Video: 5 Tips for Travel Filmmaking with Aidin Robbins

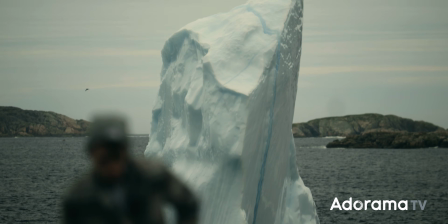For the last several years, most of my work as a filmmaker has centered around travel, going to interesting places,
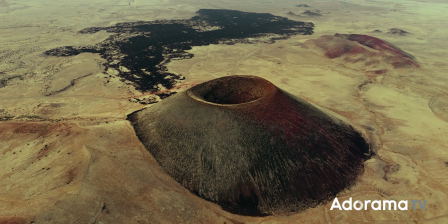and hopefully returning with images that show others a side of that place that they haven't seen or considered before.
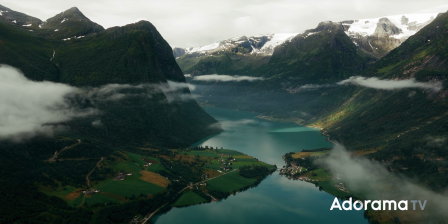A little while back, I went to Norway to tell a story about ice,
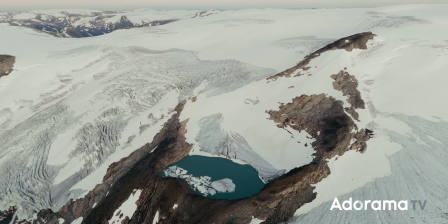how massive ice sheets during the last ice age carved out Norway's landscape, and how you can actually go out and see evidence of that today. The main goal was to demonstrate this scientific concept, so that determined where I went, what subjects I captured, and how I captured them.
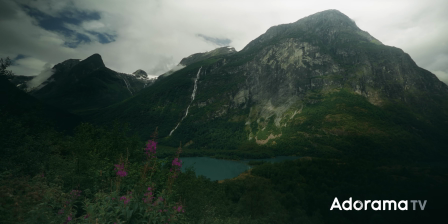I want to use this project as an example to share some of the techniques and approaches that help me to capture unique footage in new places,
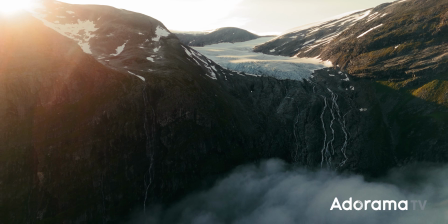to make the most of the light and weather during a trip,
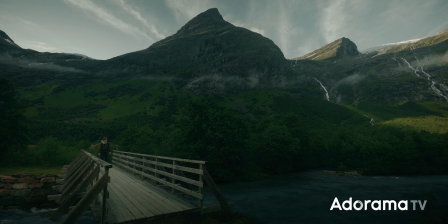to maximize the amount and variety of footage I can capture, and even to visit a place as popular as Norway and have the trails all to myself.
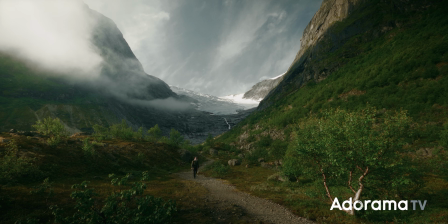On my first morning in Norway, I hiked out to the edge of a glacier where on my map I had seen what looked like prominent moraines,
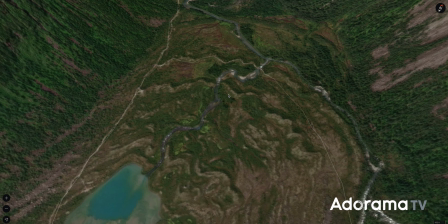these weird hills that form at the edge of a glacier as it retreats.
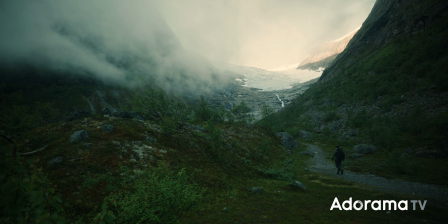I found the moraines, but they weren't very noticeable on camera.
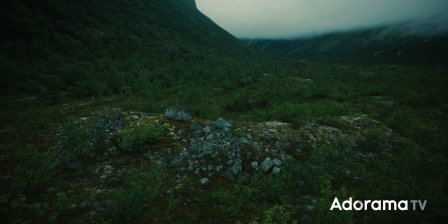I climbed on top of a few, which made for some better shots, but ultimately these turned out to be much more noticeable from above. That was ultimately how most of this trip went, either going out for a long drive or a hike and just keeping an eye out for these features
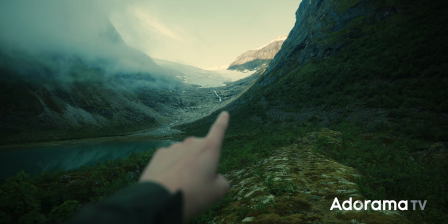that I'd read about and then setting up compositions that made those features obvious.
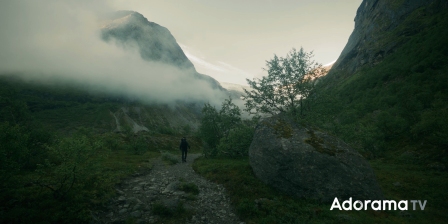The most obvious pieces of evidence that I needed to capture were these big boulders left behind as the ice sheets retreated.
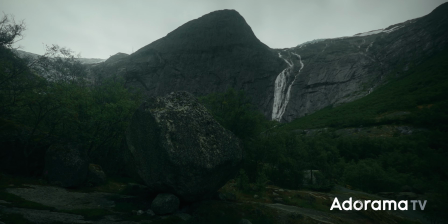These are all over Norway, but you wouldn't necessarily think anything of them if you didn't know what to look for.
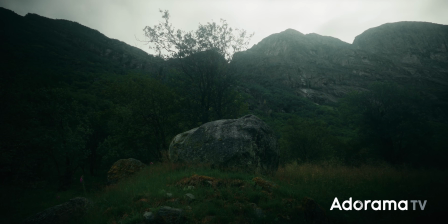So I tweaked my compositions to emphasize that these boulders are out of place,
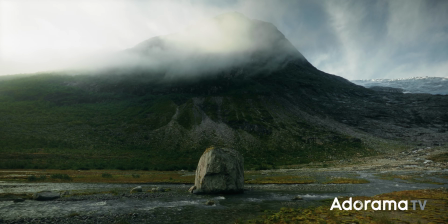making sure to include the wide open spaces around them and their positions on the tops of hills or within forests and streams. And to drive home that these features were left behind by ice, I made sure to include some compositions framing them with the glaciers.
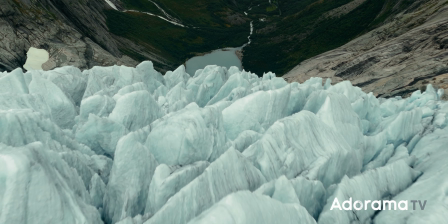Moraine with the glacier, boulders with the glacier, this long drone shot showing what's left of the glacier, and then this massive valley that it left behind.
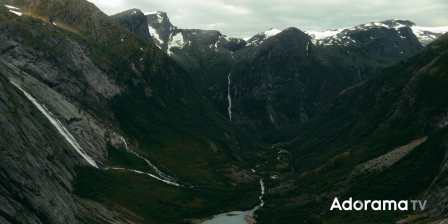Norway's got big mountains and fjords, but they're impossible to miss, and most people have probably seen that image before.
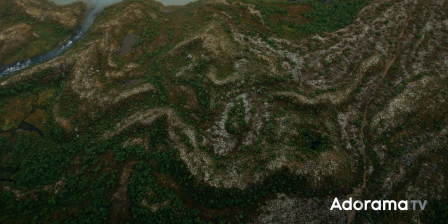These features are a bit more obscure. They're kind of the only thing making this footage unique.
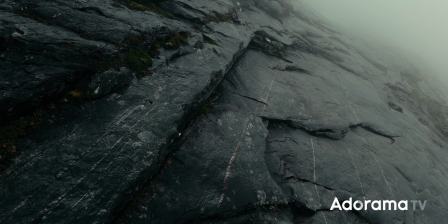So, to capture it, I need to lean into that and make sure that the way I'm shooting draws attention to it. Of course, I also need footage of the glaciers themselves.
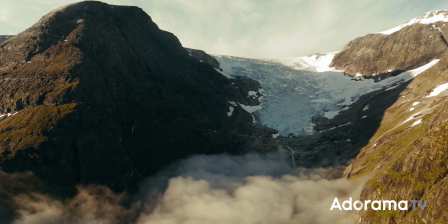And I've made several videos about glaciers before, so I don't want to just capture the exact same footage again.
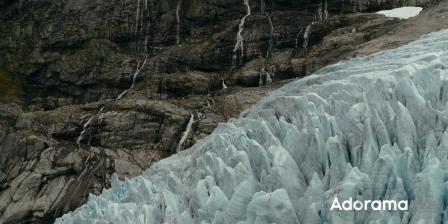I focused a lot this time on the water around the glaciers.
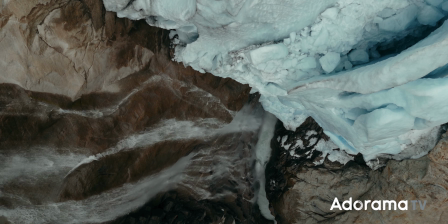Large waterfalls from their edges, lakes, this ice cave where the glacier was melting out,
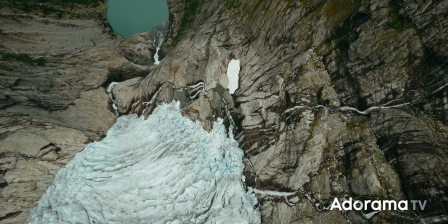and I framed the glaciers within the context of the landscape they had created, like we talked about earlier. Glaciers are usually fairly tricky to access, and Norway's were no exception.
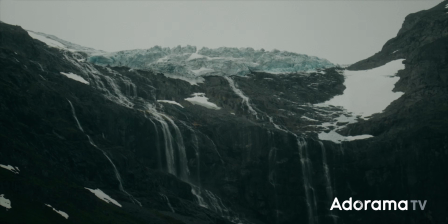They're thousands of feet above the valley floor, usually accessible only with a tough scramble, if they're really accessible at all.
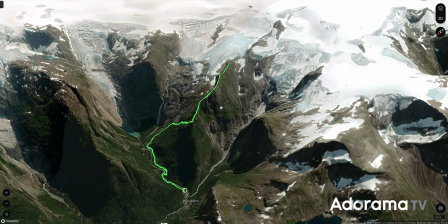Part of my pre-production was just poking around trail maps, noting any and all trails that led right to the edge of a glacier.
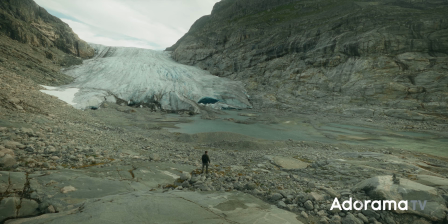Here I could capture close-up footage of the glaciers and their features.
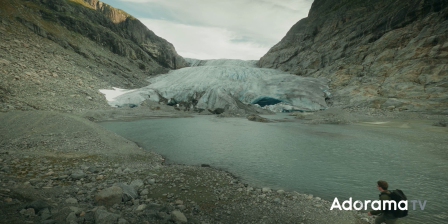These hikes to the edges of the ice ended up being the backbone of this trip and where I spent the biggest chunk of my time, but I also supplemented them with other footage that was easier to capture.
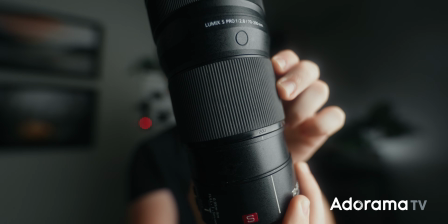That included telephoto footage shot using my Lumix 70-200 f2.8 and drone footage shot using the DJI Air 3. And that's a structure that I follow for just about everything that I make. These close-up, wide-angle shots are the most important, so I devote most of my time to capturing them,
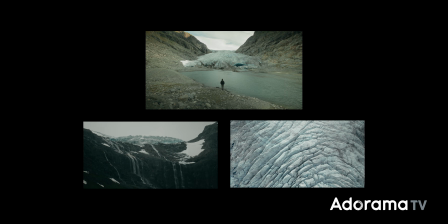and I supplement those shots with telephoto and drone shots that allow me to capture a wide variety of additional footage fairly quickly. So if these close-up shots are so much more work, why prioritize them? Why not just shoot everything twice as fast with a drone and a long lens?
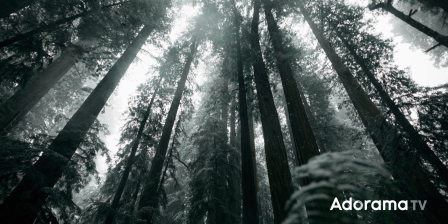It is a lot easier to shoot something when you don't have to walk all the way up to it,
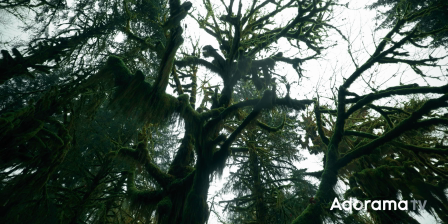but these close-up shots place the viewer in the scene in a way that shots from several miles away or hundreds of feet above just can't.
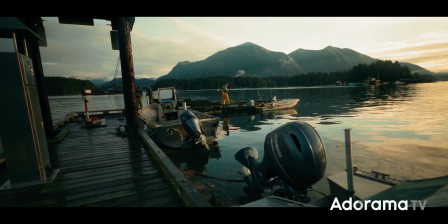And with a travel and location-oriented project like this one of my biggest priorities is
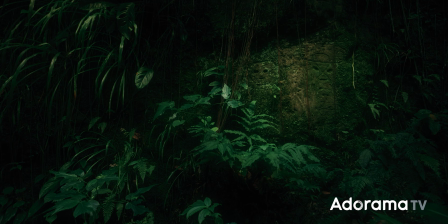always going to be placing the viewer in the scene as immersively as I can,
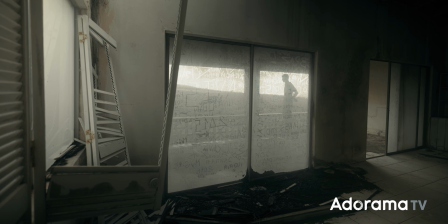making you feel like you're actually there more than just looking at it from a distance. In Norway, in the summer, it's not quite a midnight sun, but the sun barely sets.
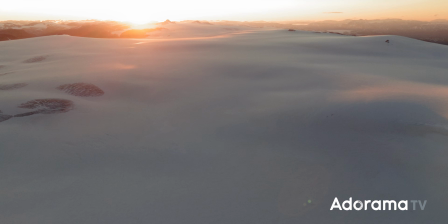There were only a couple hours of darkness, so I kind of just stayed up. I would shoot sunset, quickly regroup, then head right back out for sunrise.
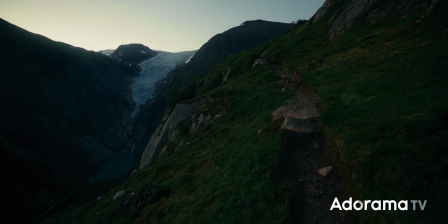One night I had a big mountain I wanted to get up to the top of, so I left at midnight and just hiked all night so I could be at the top for sunrise.
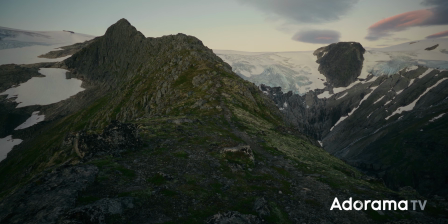Summer this far north also means sunrise and sunset happen very slowly, which is obviously amazing for shooting.
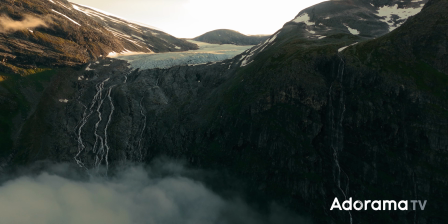You can shoot way more footage in great lighting.
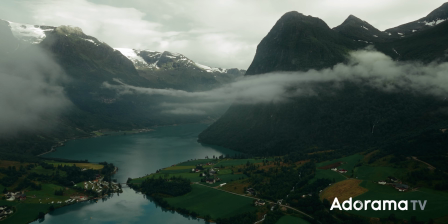We had a nice mix of clear and stormy weather, so I was able to capture very similar locations under completely different conditions.
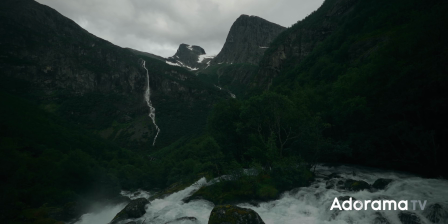And in the edit, that meant that the tone of the project and location could change, starting out very dark and ominous,
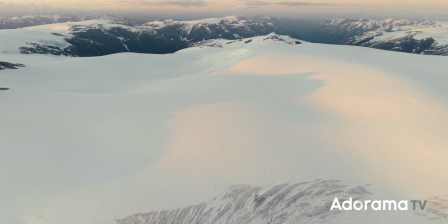and eventually becoming very light and pretty, reflecting changes in the tone of the story. Time is limited when you're traveling, and chances are you want to make the most of it. So before I go anywhere, I take all of the locations I want to visit, all of the shots I want to capture, and sort them out by weather conditions.
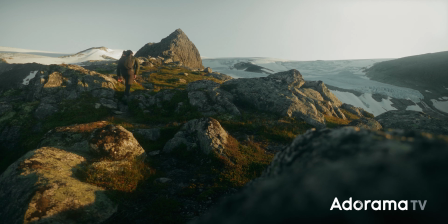So if I'm doing a technical hike high in the mountains, I need clear weather to do that safely.
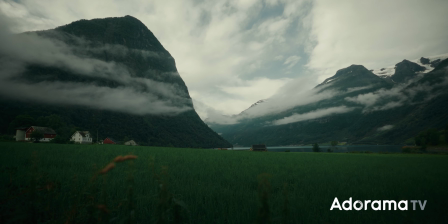Down in the valleys though, cloudy weather will make for more dramatic footage.
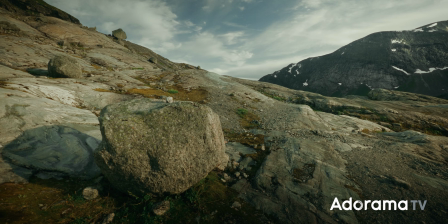And for other footage, like the moraines and boulders, the conditions don't really matter.
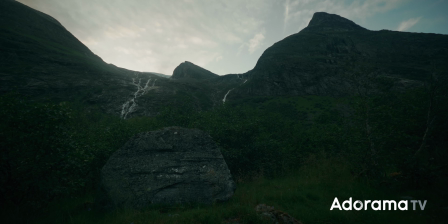I just need to get that shot of that specific thing. So once I'm on location, I can check the forecast and pretty quickly narrow down where I should go that day.
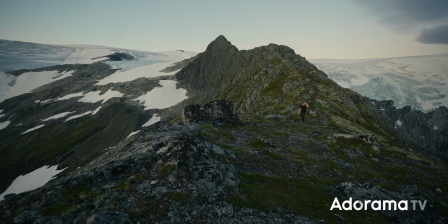I only had one clear sunrise while I was in Norway, so that was the day that I went up high.
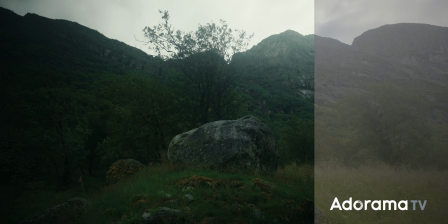Just like the shoot, my color grade on this video aimed to emphasize these glacial features that we are focusing on.
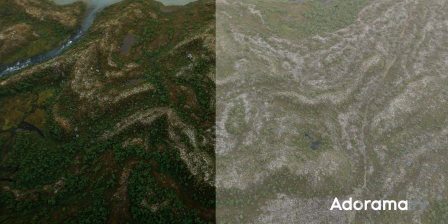I used vignettes and masks to darken the edges of the frame and draw the eye toward the boulders, scratches, and moraines in the center.
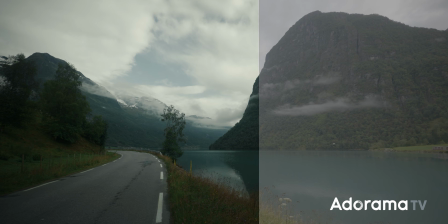And I leaned into those contrasting weather conditions, both the beautiful sunrises and those dark, stormier days. And finally, Norway is one of the biggest destinations in the world, and I was visiting during peak season, so I came ready for crowds, ready to patiently wait for opportunities to shoot and carefully frame people out of my footage.
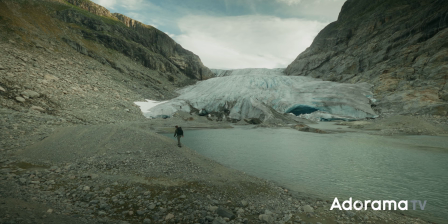So I was quite surprised when I hit the trails and there just wasn't really anyone out hiking. It probably helped that I was out hiking at such strange hours,
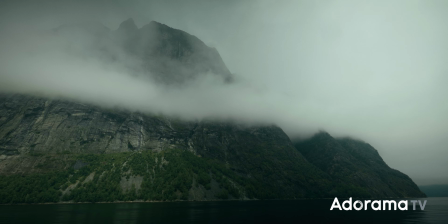but it also just seemed that people go to Norway to see big mountains and fjords and not so much glaciers and boulders. This is something I've experienced a lot the past few years.
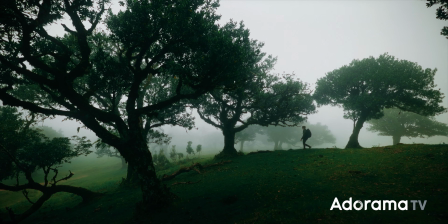In the past, I would travel somewhere in hopes of capturing an image that I had seen before, probably on social media.
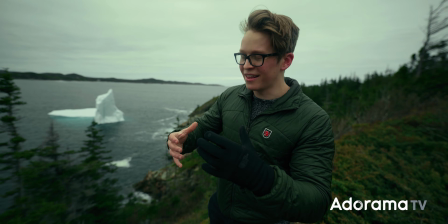But as soon as I started letting the topics and stories I was most interested in dictate where I went instead of the images,
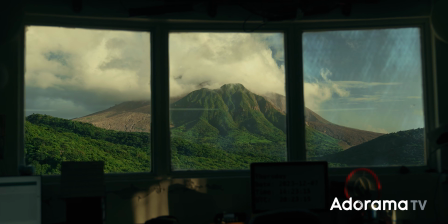I wound up in more unique places I had never seen on social media.
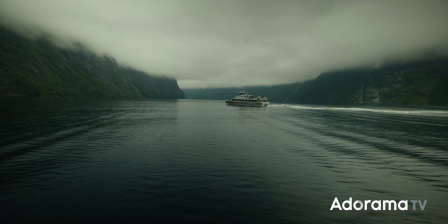We did do the very popular photo cruise through the big fjords, and it was sick.
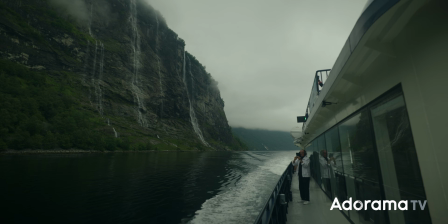I can understand why most would rather do that than, look at boulders.
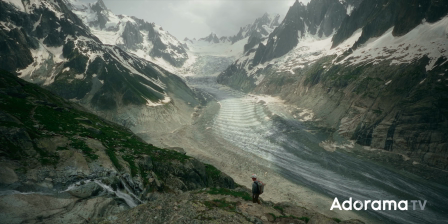No matter what it is that gets you excited about a place, the big landscapes, the small details, the history,
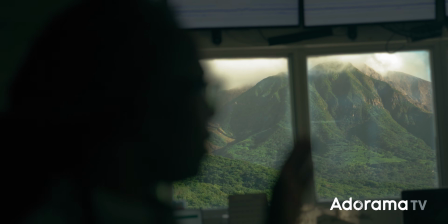the people, the science, the boulders, wherever you go, there's something you will see that most others won't.
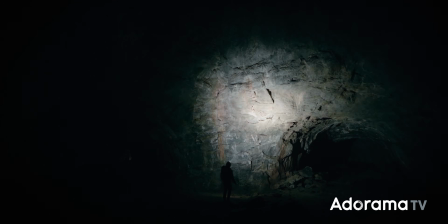Notice that, lean into it, follow it, and you will end up in unique places making unique films.
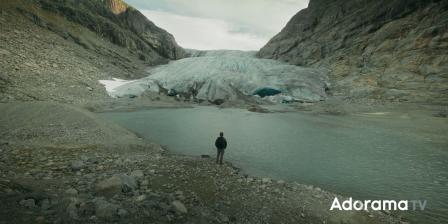Films that only you can make. And those are the ones worth making. I hope you've enjoyed this video, learned something new from it, and if you did, be sure to subscribe to Adorama TV for thousands of other videos just like this one,
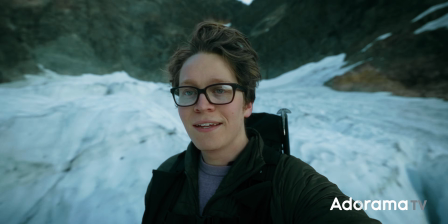including a bunch of other videos in this series where we do the same thing. Go to cool places and take pretty pictures. Get your camera, go somewhere cool, make something cool, and I will see you in the next one.